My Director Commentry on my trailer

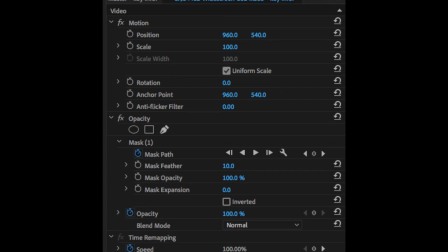For example, in other trailers, I see that they have
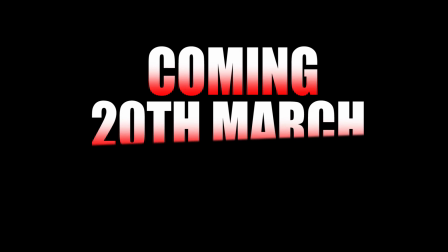different types of animated in the title, like in zoom in,
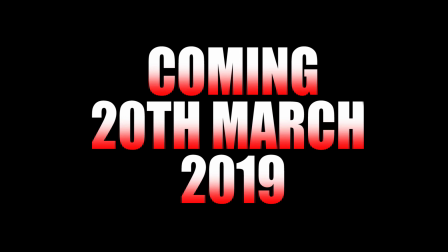like when the title zooms in for Toy Story, or when it's in Star Wars, so when the title slides up, showing the text.
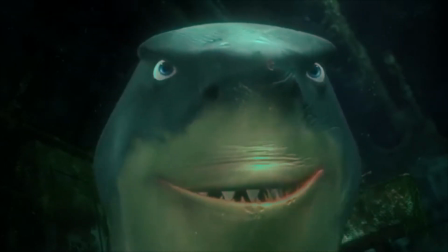The trailers can be improved by adding more scary scenes into the trailer because I feel like I didn't
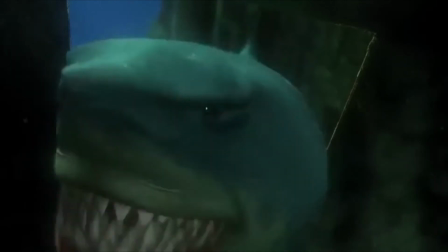give away that much of the horror genre because I wanted to mix of genres.
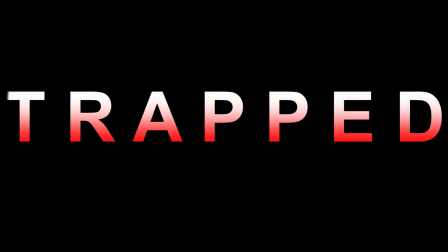I think that it could also be improved by me adding the title scarier because I think that the title looks clean. For example, looking at other trailers that are horrifying, and I thought that they used big and bold writing to make the film stand out more so it sticks in the audience mind, but mine is simple and plain,
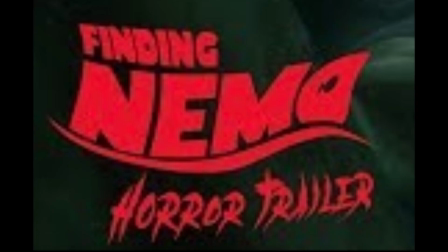which will do the opposite. It looks plain because I didn't know what type of font I should have added or the color that was suitable. The animation the animator will suit because the title of anything. For one of my Foley sounds, the girl tapping on the scene, it didn't match with the scene and it went too early, so it was not in sync. For the next time, I need to watch the video and do it at the same time. In my research, I have found out that in professional studios, they watch the clips and make the sound at the same time.
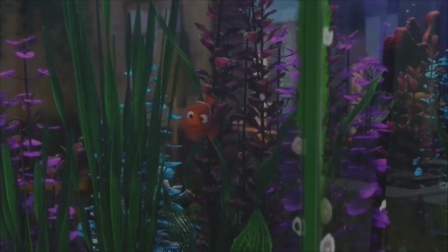The strength of my trailer is that the music was amazing because you can tell that it is creepy
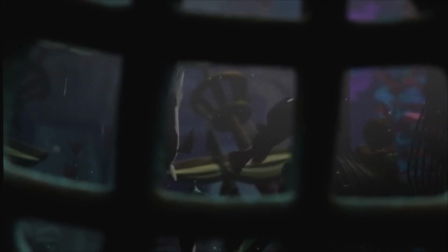slow music building up to all the exciting scenes at the end of the trailer.
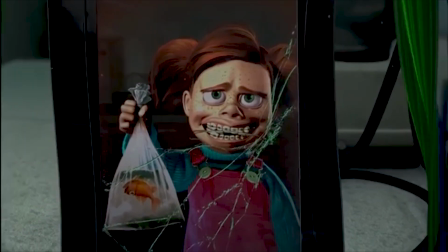The feedback from this and from the music that I got was,
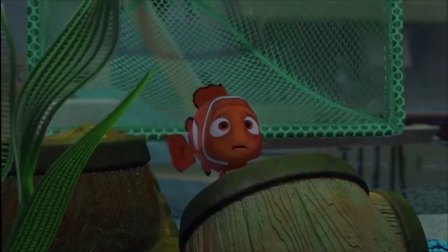I love how the music is slow and then increases its way up to show all the scary bits.
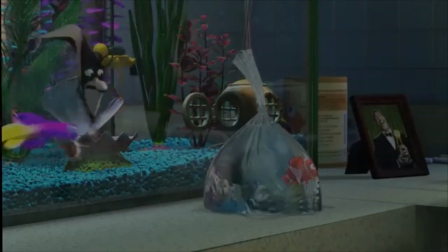This shows that people love how I created suspense through the trailer.
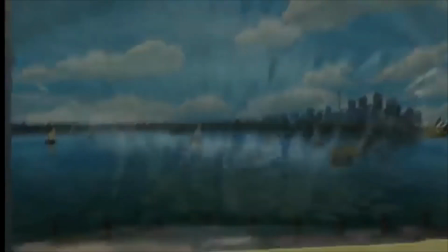The color of the scene shows that it is a horror genre rather than another genre.
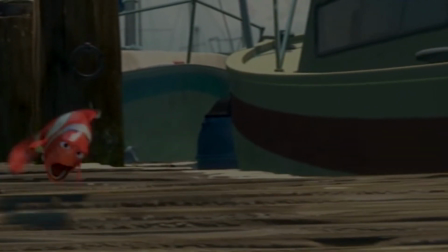The colors are dark and edgy to make
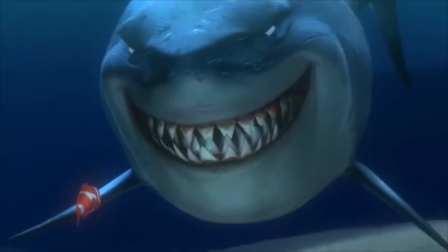it feel like the audience are in there and feels all the feeling that Nemo is feeling.
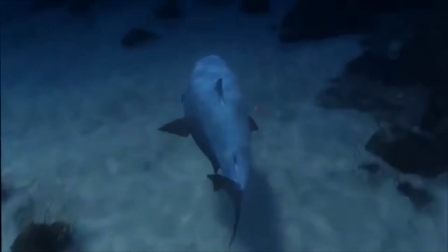For example, when Nemo is trapped in a room and the shark is about to capture him,
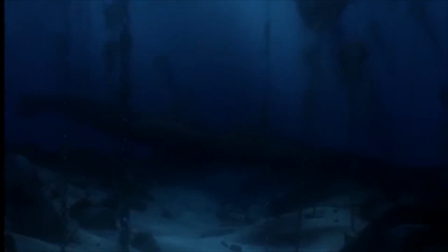but maybe he escapes or maybe he doesn't, so that creates some more suspense to the audience.
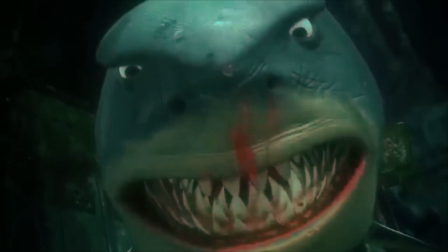While watching different trailers, I have found that making the color of the scene changes,
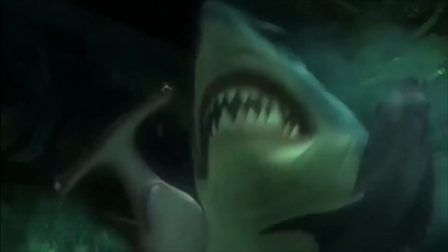it gives more emotion to the scene than what it normally was. Thank you for watching.
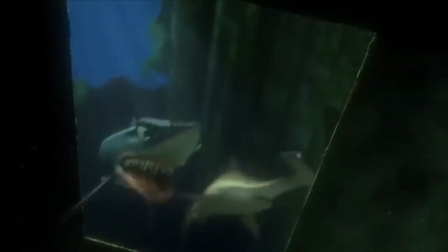I hope you like how I made my trailer. I wanted my trailer to be like the other genres changing trailers.
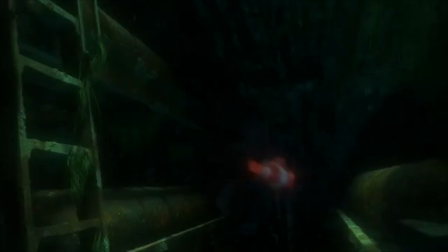I think I did a very good job because I have used many codes and conventions as used in professional trailers.
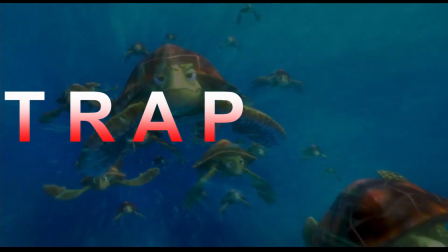I now understand more about sound and music, and that will help me in the future to make more professional products.